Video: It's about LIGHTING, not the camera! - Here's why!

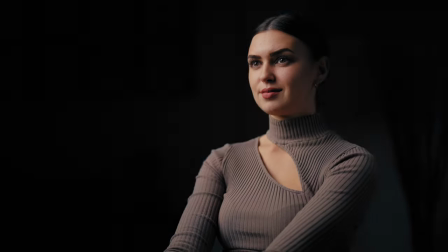0s
Today we're going to talk about lighting and how you can use it to create professional looking images. Hey guys, welcome to my new one.
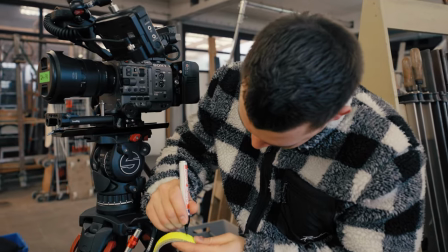6s
So over 15 years ago I started filmmaking as a hobby and as I became better I went into freelancing and worked with a professional gaffer for the first time. And it was mind-blowing, it was like seeing color for the first time.
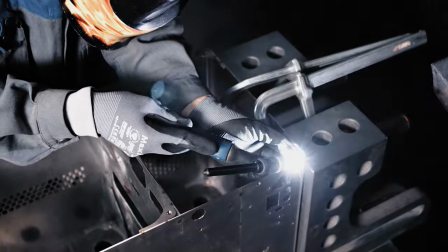17s
Since then I never worked on a project without a proper lighting setup ever again and that's why I decided to create this video to show
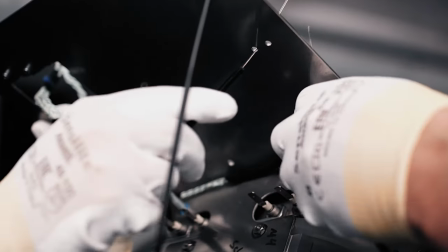23s
you the importance of light and to help you take better decisions in the future on your gear investments. Now let's set up an interview and compare both images with and without light.
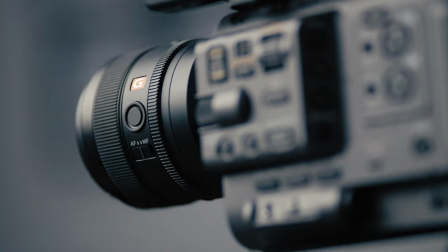33s
For this project I'm gonna use my lovely Sony FX6 with my G Master lenses all filmed in S-Log3 with 800 base ISO.
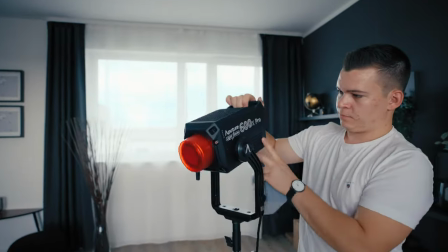40s
As my key light I will use my Aputure 600X with the light on 150 to achieve beautiful soft shadows on my subject. I'm also gonna use a grid to reduce the light from spilling around the room. To get more dimension and separate my subject from the background, I need to set up a backlight.
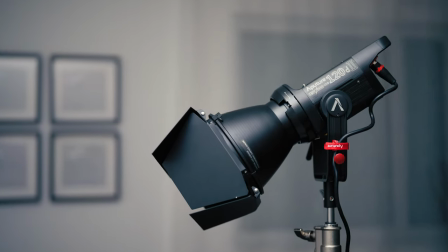55s
In this case, I'm going to use my good old Aputure 120D and some band doors. Now let's make our background a bit more interesting.
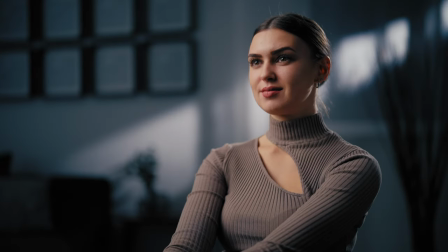61s
In this case, we can take the 600C and combine it with a spotlight. To get more color contrast, I'm going to set this beam into a warmer color temperature. And that's pretty much it. Let's compare the setup side by side and see the difference.
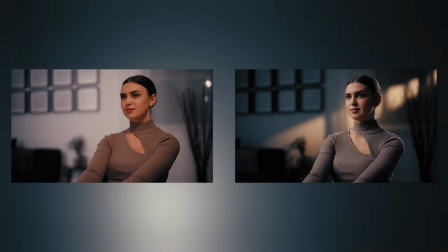73s
As we can see, even with an expensive camera setup, there's not enough contrast and dimension in the image,
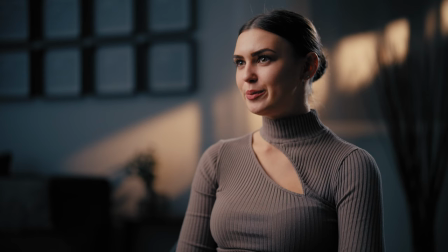78s
but with a good lighting, you can even film with an iPhone and get amazing results. In my opinion a lot of filmmakers including myself are way to camera focused. I always watched big projects and thought to myself why in the world does this image look so amazing?
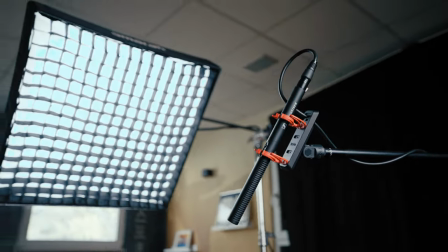92s
It must be a nice camera but after all of my projects I've realized that there is no professional cinematography without proper lighting setup.
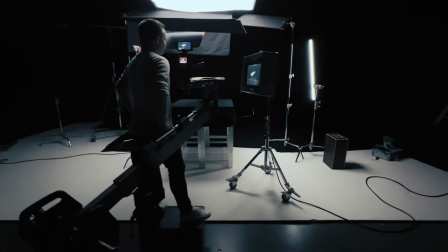99s
So if you want to create professional looking images you have to learn film lightning and higher GAFA for your bigger projects and since
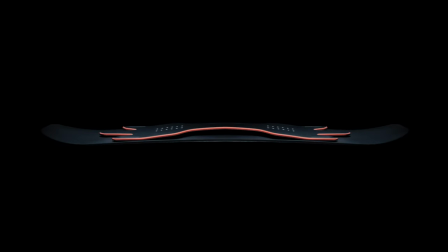107s
you understand the lightning you will see a big big improvements in the quality of your projects and that's pretty much it i hope you understand the idea behind this video and if you like this video give me a thumbs up and if you want to see more of my content subscribe to my channel i hope to see you in the next one